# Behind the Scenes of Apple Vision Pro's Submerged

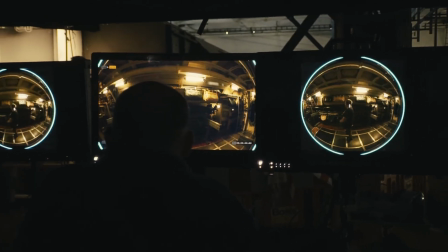2s
Everything we're doing here is the first time that anyone's ever doing it.
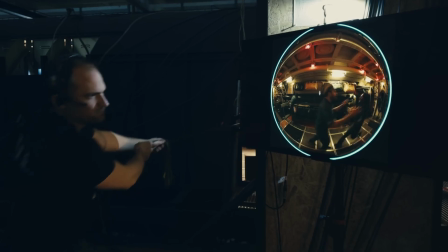11s
When you put on the Apple Vision Pro, it does change the way you think about creating a story.
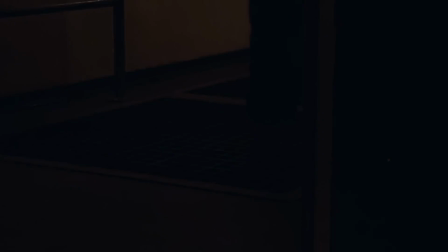19s
It's a wonderful new medium that just expands the horizon of storytelling.
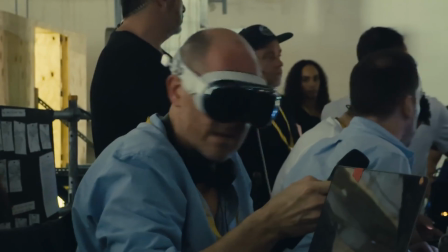28s
Because you're not watching a movie anymore. You're inside the story.
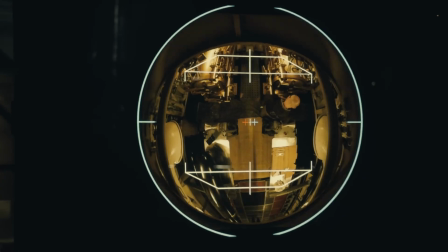36s
It's going to change the future of filmmaking.
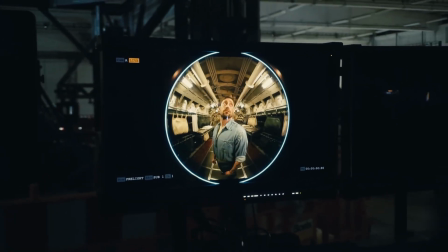42s Tell him to turn towards me. I actually was going to be sorry.
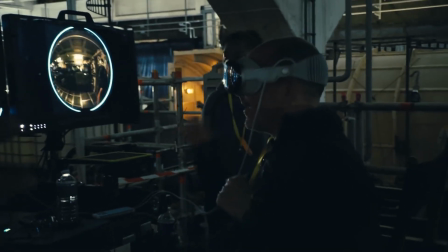48s It's so real. You kind of go like, turn more. OK.
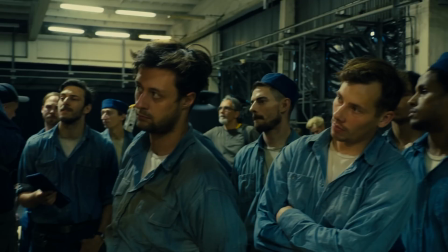53s
Submerged is about a group of young Navy men in the Second World War who are in the submarine,
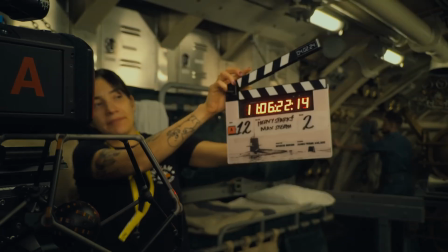60s
and suddenly they are under attack.
What camera? Applemark? Come on, Tyson. How are you guys here?
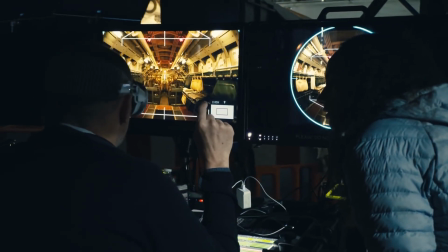67s
I think it's the perfect story to tell for the Apple Vision Pro because we get to look around, we get to hear in every direction.
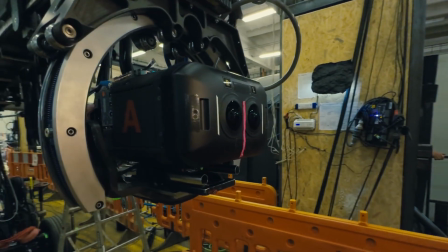77s
You basically have a camera that sees 180 degrees.
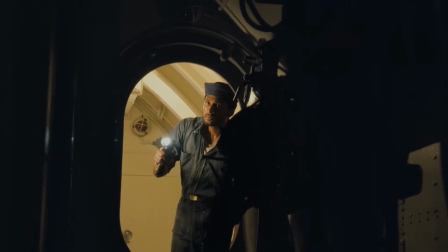82s
You naturally become the camera operator so someone come in the door in your peripheral
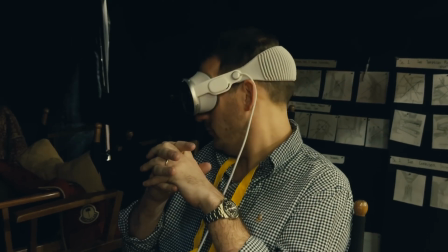87s
vision and you would naturally turn to see that person walk in and then walk into the sweet spot of the image.
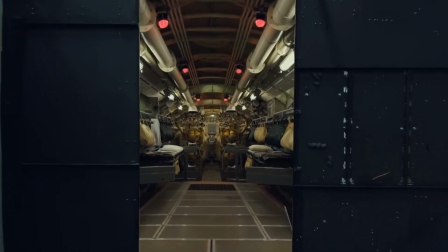93s
It transports you into this environment that you know that you aren't in and yet you see that
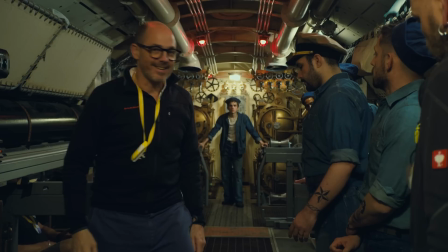99s
you're there it's much more real than anything else get everyone on first positions uh absolutely
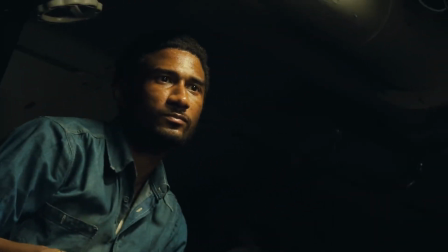105s
we have one main character james dyson he guides us through the story and we experience everything with him we wanted
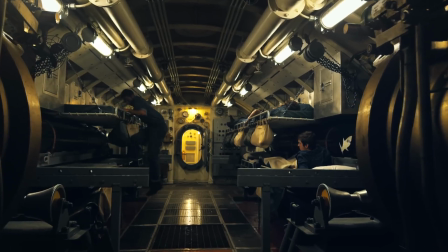112s
to take the audience through a bit of a journey when dyson wakes up in the morning we wanted to give a slight
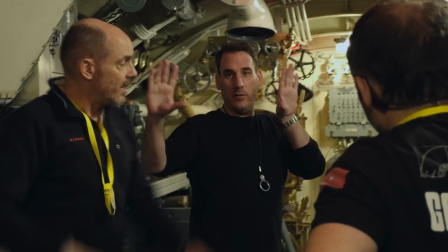117s
kind of thriller element to it which came about when Ed and I were breaking the script down visually.
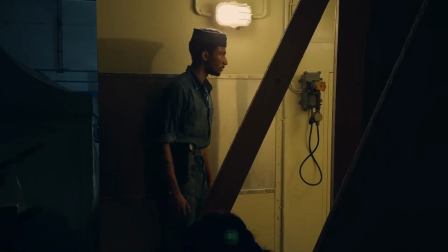123s Take two, Apple marker. Action, please.
It truly is immersive.
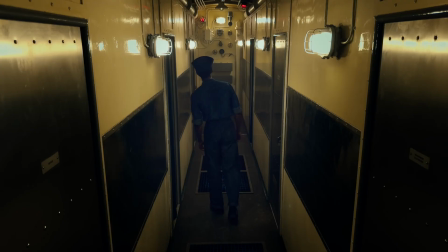129s
You're fully placed in the story, and you can look around, witness things happening firsthand.
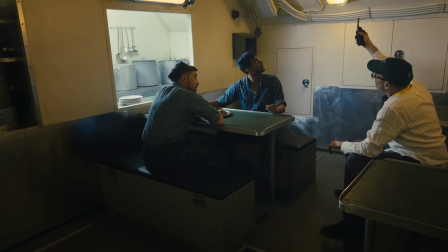139s
We had to change our ways of thinking about filmmaking. You have to integrate the sound into the setting.
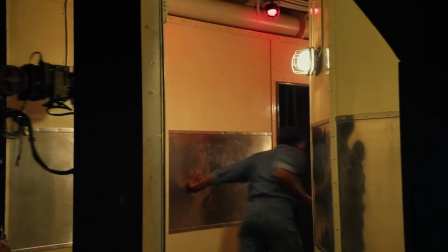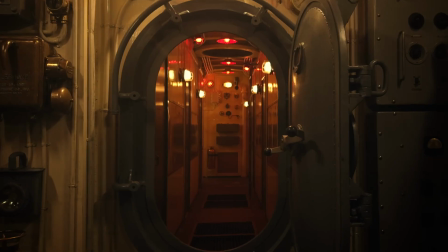150s
You have to integrate the lights into the set because you can't put up any lights anywhere. Basically challenges us in every way.
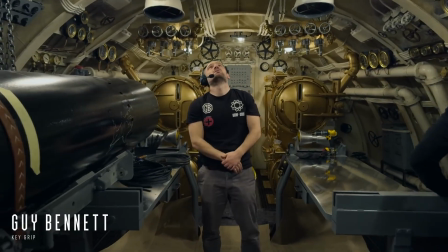160s
The camera format has given us new challenges with 180 degree vision.
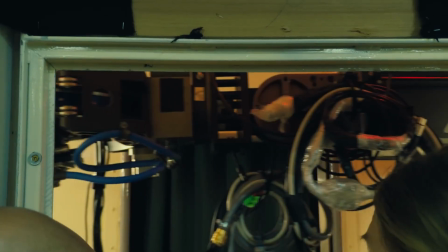165s
We are having to think more about how we move a camera in a confined space without using track, dolly or anything that can be seen by the camera.
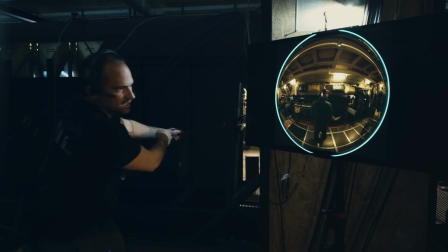175s
I've worked a lot with the art department to create places within the set that we can
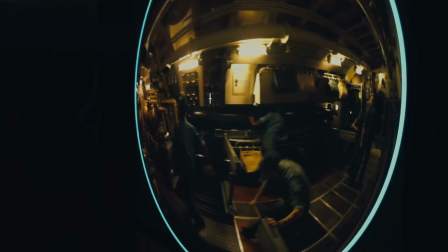180s
hide a lot more of the moving mechanisms for moving a camera than we would on a normal shoot.
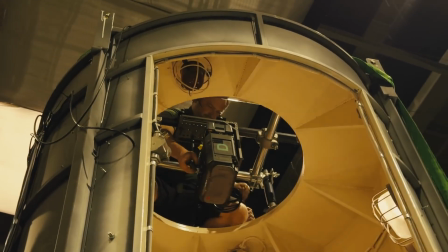186s
It really opens up so many opportunities to immerse the viewer in such an amazing world.
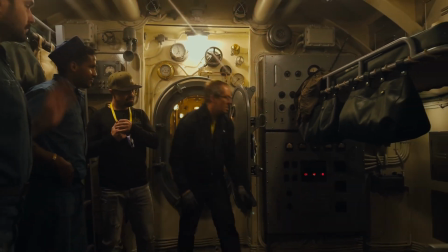195s
When you're watching the film on Vision Pro, you see everything in focus. Every detail is apparent.
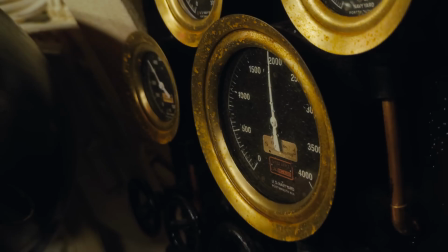203s
We've had to sort of up the level. So we built the set completely out of metal, as accurately as possible, like a real submarine.
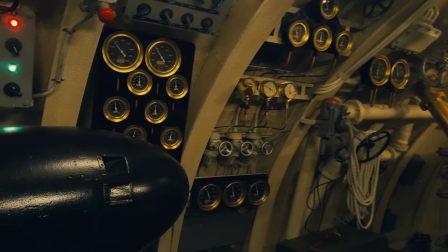213s
We've pushed ourselves to use as many real materials wherever we can,
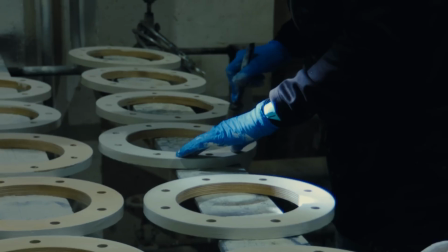218s
different surfaces, gloss, satin, to sort of build up interest.
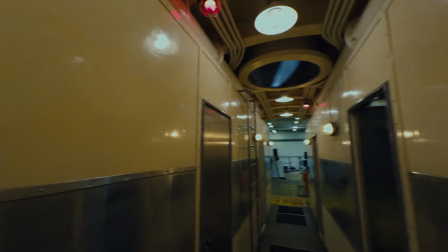224s
The fact that we're sort of enclosed is quite an exciting space. Wherever you look, there's something going on.
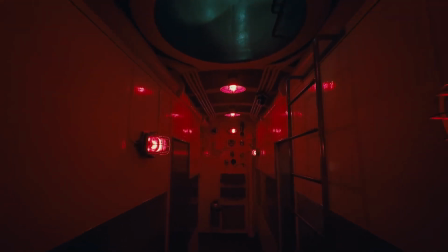232s
When you're wearing the Vision Pro, you're always seeing the ceilings, always seeing the walls, but he wanted it to feel authentic.
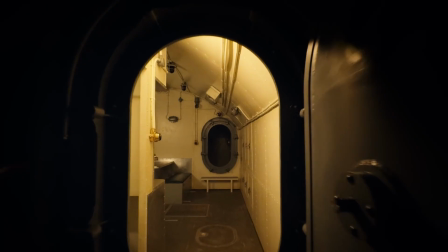238s
Definitely wanted the audience to feel the sort of claustrophobia of a submarine.
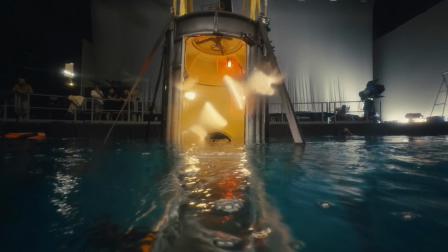243s
The set that is behind me at the moment, that entire set gets completely submerged.